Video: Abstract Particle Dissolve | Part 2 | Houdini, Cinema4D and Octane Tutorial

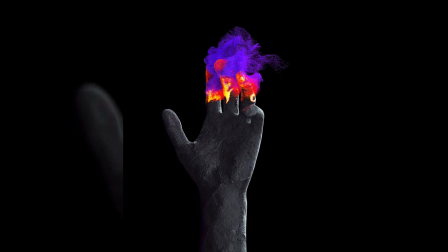0:00 Hey guys, welcome to the second part of Houdini disintegration tutorial.
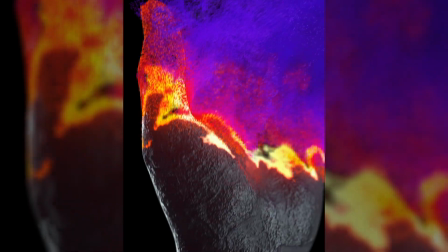0:04 If you haven't watched the part one, it's either you are not interested in Houdini part or you should watch that first.
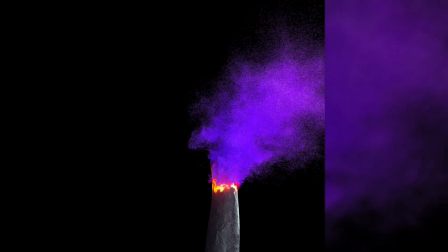0:12 But basically here we will talk about the scene and shader setup for this flammable disintegration effect.
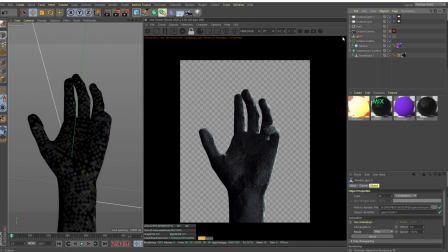0:20 So the scene setup, I've imported our geo alembic particles, which is this.
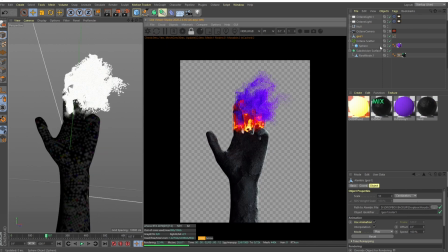0:28 And maybe we should talk about the shading of these particles first. It's pretty easy. You just drag and drop the alembic here, and if you have the color as we had in the previous video,
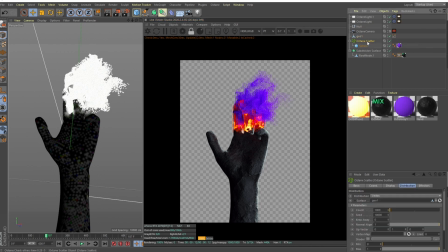0:42 you will have this alembic tag, and then you can just scatter a bunch of spheres to represent the particles. You can use cubes, grids, tubes, any sort of geometry, but I'm using spheres.
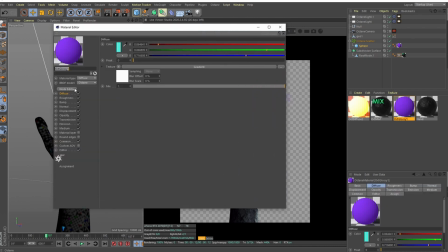0:54 And this is our material setup. So if we go into node editor,
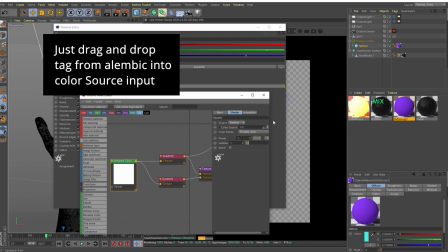0:59 you will see that I'm using instance color here, and I'm using the color attribute like CD,
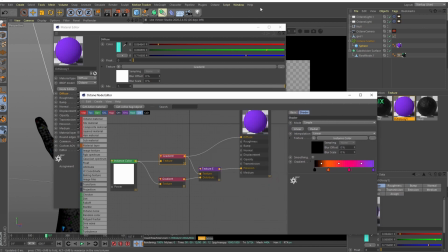1:07 and I have a gradient, and this gradient is determining the color of the particles.
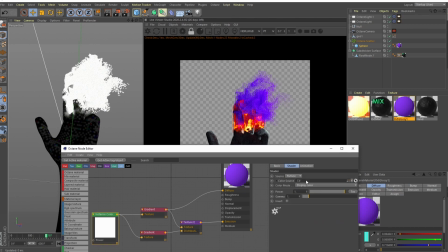1:14 And in the previous video we set the CD to be equal to the age of the particles. So basically our just born particles are black, then they are this orange color, then this magenta,
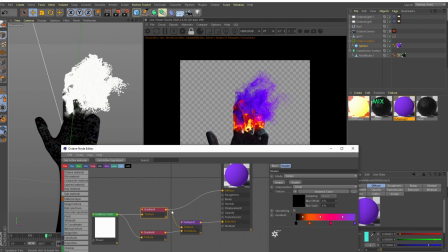1:32 magenta, and then the purple. And I plug that into the diffuse and into the emission. So we have this gradient for the actual texture. And per the distribution, I wanted them to glow insanely red or orange when they are just born,
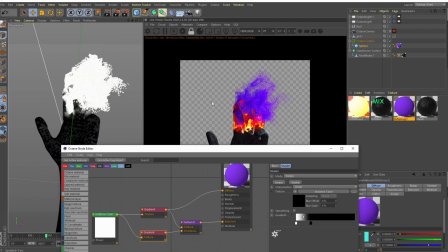1:52 and then they sort of fade out, so we don't have over bright scene. We have a bit of contrast and we see the details here. But basically this is how you can grab any sort of parameter from Houdini.
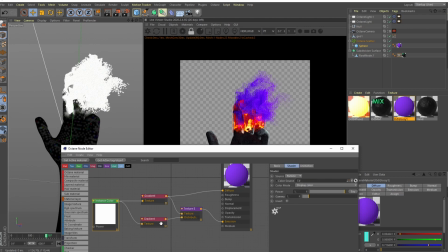2:08 Just make sure you set it to the color, and then you can shade it and make a ramp from it in Octane.
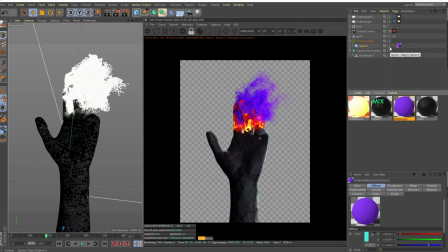2:16 So that's for the particle shading. For the actual lighting, just two light sources. One is like a rim light, and the second one is like a fill or key light from this side, pointing from here to there.
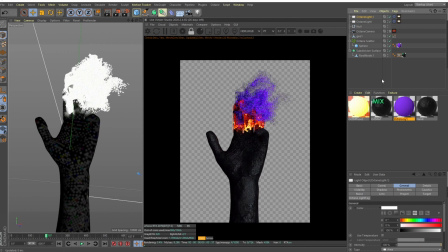2:36 So it's pretty easy.
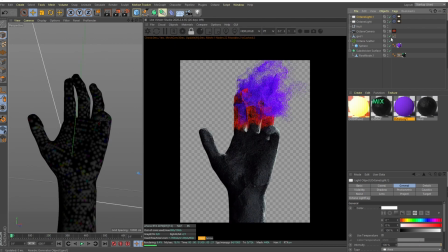2:40 But now let's talk about the actual disintegration effect, how I did that. So we have two materials.
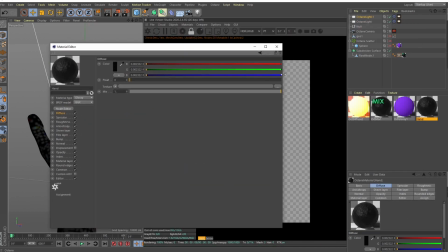2:49 One is kind of like a rock shader or something, and I've animated the opacity.
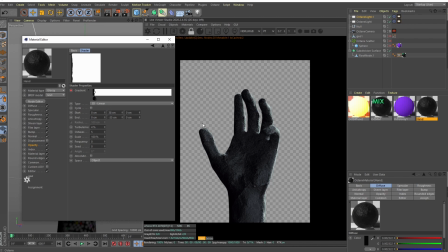2:58 It is a 3D linear gradient starting from the very top of the hand and going all the way to the bottom. And there is a bit of turbulence, so it's not that uniform. And if I attach this material to the hand, you will see that as I'm dragging it,
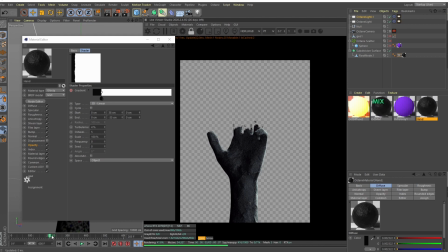3:16 we are also zooming out, but we have this cool and not uniform
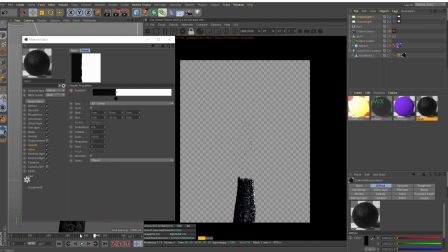3:23 disintegration effect, just done with only the help of the shader.
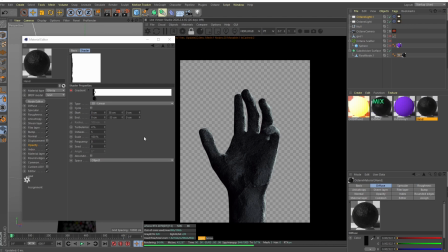3:29 But I wanted a small outline that's glowing, so it's kind of like, you know, when the paper is burning, there's this thin edge that's glowing.
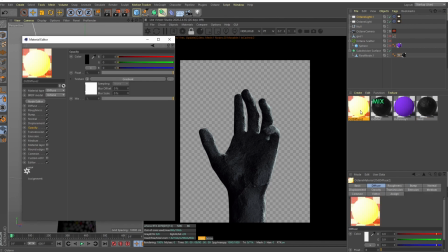3:40 And so what I did, another material which basically resembles that same gradient.
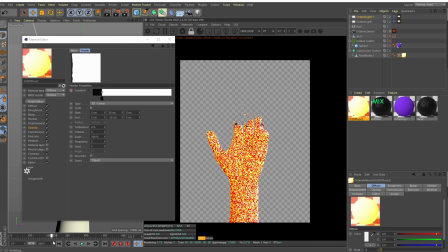3:48 So if I attached here, you can see it's basically that same disintegration effect.
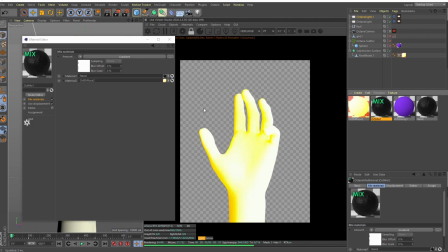3:56 Then we have the mix material, and basically it's the hand and our emissive material. But let me show you the mixing.